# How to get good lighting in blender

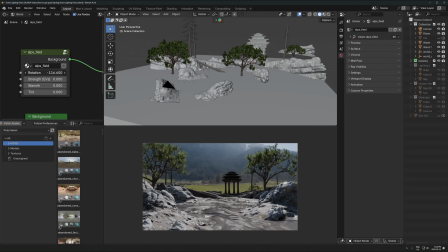[4:08]
Something like this could work. It's a little bit too silhouette-y because right now the sun is kind of, right in front of the camera, which could work, but it's going to create like a silhouette on our objects here.
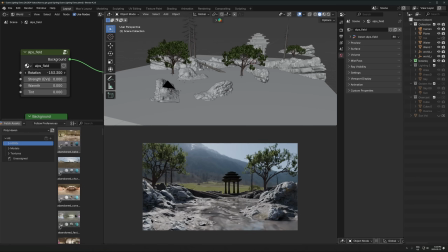[4:20]
So I don't really want that in this scene. So let's keep going. Like sometimes I'll spin this all the way fully around and not even be happy with it and then pick a different one. Let's keep going here. I think right around here, I'm going to stop. So right around there, I kind of like this right here, right?
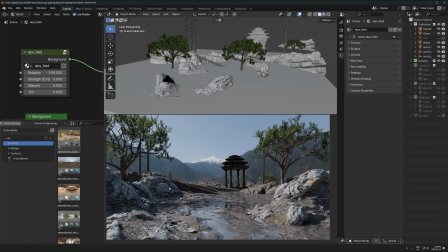[4:37]
So now we've got much more interesting shadows. And notice that the sun is coming from the side right here.
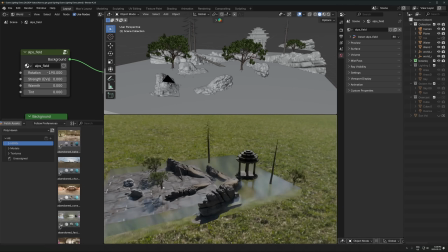[4:43]
So the camera is kind of over here by these 2 rocks.
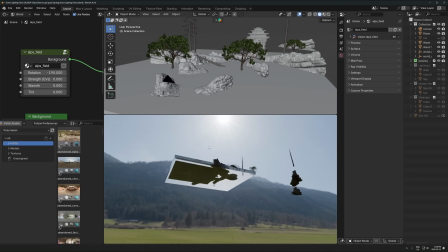[4:46]
That's the thing you were just seeing. And then the sun is kind of positioned off to kind of the side like that, right?
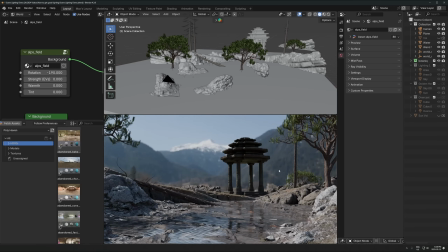[4:52]
And what that's going to do is it's going to create very pleasing shadows on everything, including like the main thing here.
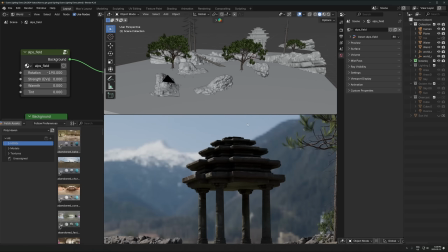[4:59]
We're getting light hitting one side, shadow on the opposite side. I've kind of rotated it to be facing that direction anyways, because I kind of planned this out.
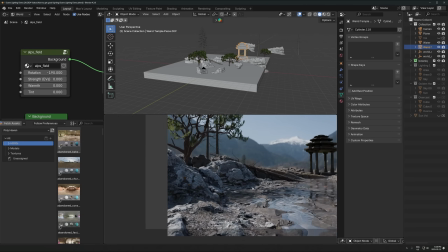[5:07]
But, you know, even on all the rocks and stuff, we're getting nice, pleasant shadows. It's bringing out lots of detail in the environment, and it's just making everything look
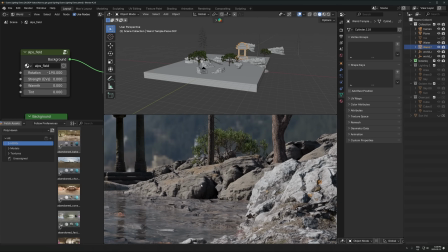[5:16]
nice and easy to understand and nice and just good to look at, right?
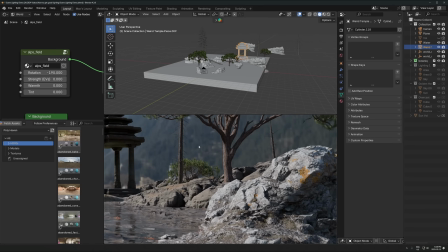[5:20]
So, you know, even on the tree and stuff, it's just creating a nice shadow and everything.
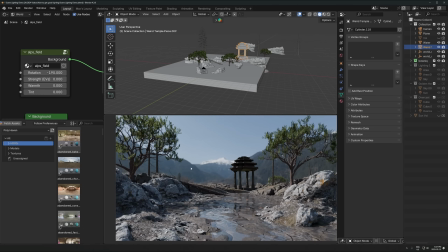[5:26]
So that's kind of the lighting setup that I'll usually use for a sunny day. It's just bring the sun literally off to the side, one side or the other. It doesn't matter which side. You could go the other way if you want to, coming from the other side, but in this case, I felt like the left side is nicer.
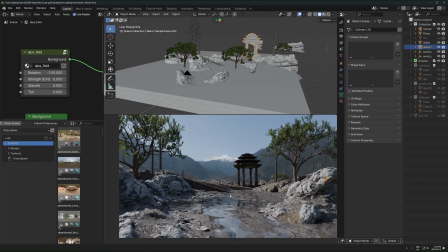[5:40]
One thing I want to fix here, one problem is the foreground is now really, really bright, right?
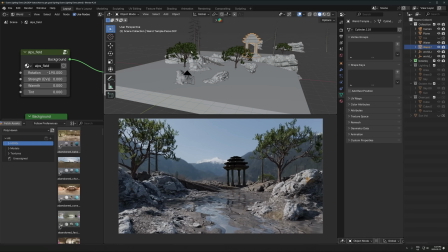[5:45]
And that's maybe fine. It's not a problem, but I kind of like to minimize really bright foregrounds and kind of direct the light a little bit more intentionally.
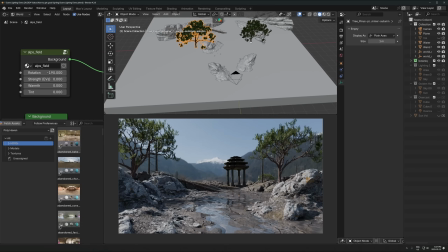[5:54]
So one thing I'll do is maybe just take any random object. So I'll take a tree or just anything. It doesn't really matter what it is.
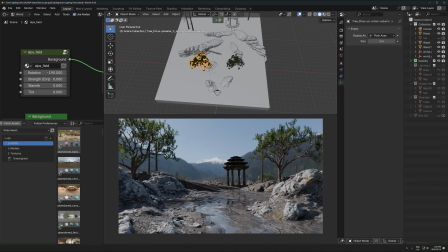[5:59]
It could be just add a cube, do anything. Take any object. I'll just duplicate this. And let's just move that.
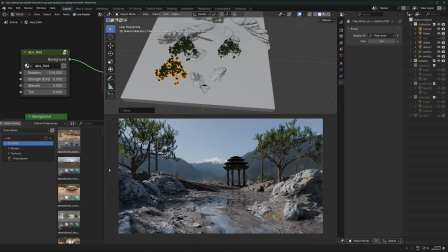[6:05]
I don't actually want to see it in the render. I just want to see the shadow only.
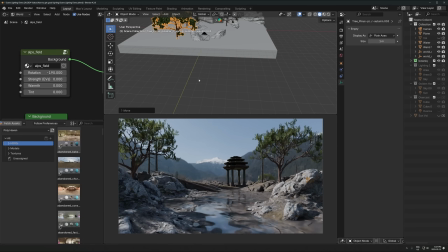[6:09]
I'm just going to position that kind of like over here somewhere and just kind of get that casting a bit more of a shadow in here. And I'm just going to bring that over this way and just try and minimize the really bright
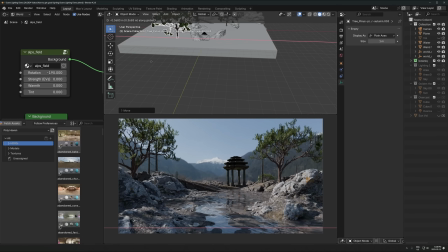[6:24]
light in this part of the image that I don't really want, you know, too much attention to go towards. Okay, so that's kind of just darkening that there. If I just go and look at the before and after, you can see, is that the biggest difference ever? No, but it just helps kind of guide your attention to where I want it to go, right? And I think it just makes it look better overall. You could do that even again with this rock here.
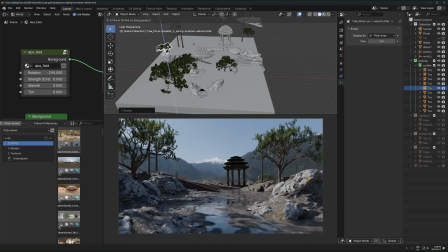[6:43]
This is not necessary, but you could do something like this, like take another little thing here, position that right in the perfect spot to kind of darken that little rock if you want to. That's really not necessary. That's just personal choice at that point, but you can do stuff like that.
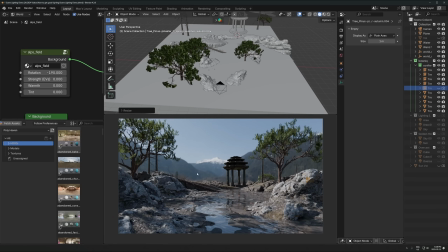[6:58]
So one thing I'll often do with really sunny renders like this is just, you know, throw objects off screen, but casting shadows onto the area you're capturing. And that's going to just create a lot more interesting shadows, and you can reveal or show just specific parts of the image that you want to.
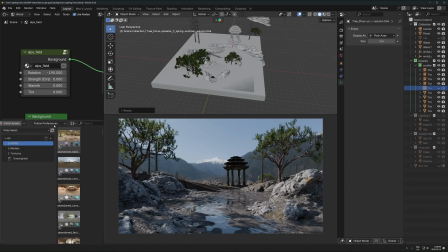[7:16]
And it's just going to create a much more pleasant thing to look at than just a default, you know, like weirdly rotated thing like this. Like, it's just so much more harsh like this. I don't like this at all. This I'm actually quite happy with. One thing I would do at this point is bring in some volumetrics too.
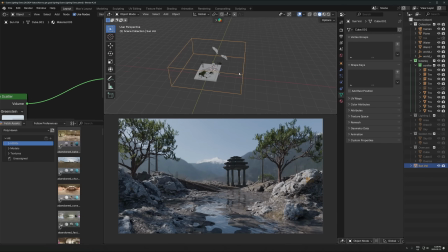[7:30]
So anytime you see me bring in a volume thing like this, just so you know what this is it's just a cube over the entire scene with a volume scatter node as the shader plugged into the volume output there.
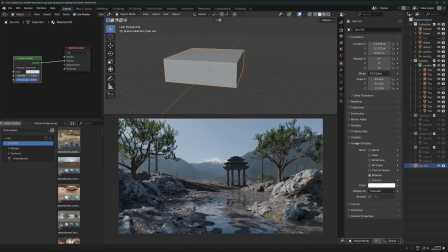[7:45]
And then I've just gone into this tab right here down to viewport display, and then just display as bounds like that. Okay, so I just have some, you know, basic minimal volume. With a sunny day render like this, I generally keep the volume really low.
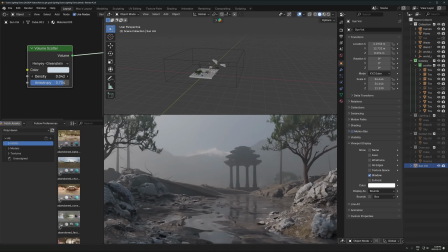[7:58]
You know, if you start cranking this up too much, it's going to look just weird and like overly foggy for no reason.
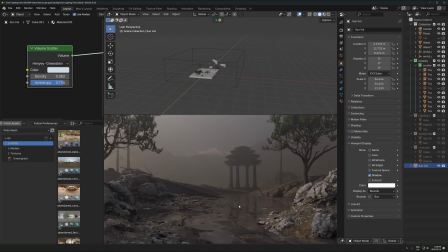[8:03]
You don't really see that on a sunny day that often. And this makes it look like, you know, wildfire smoke or something.
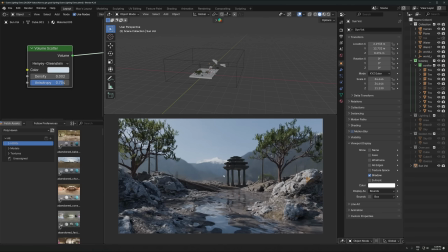[8:08]
I just don't really want that look right now. So minimal volume on a sunny day generally looks best.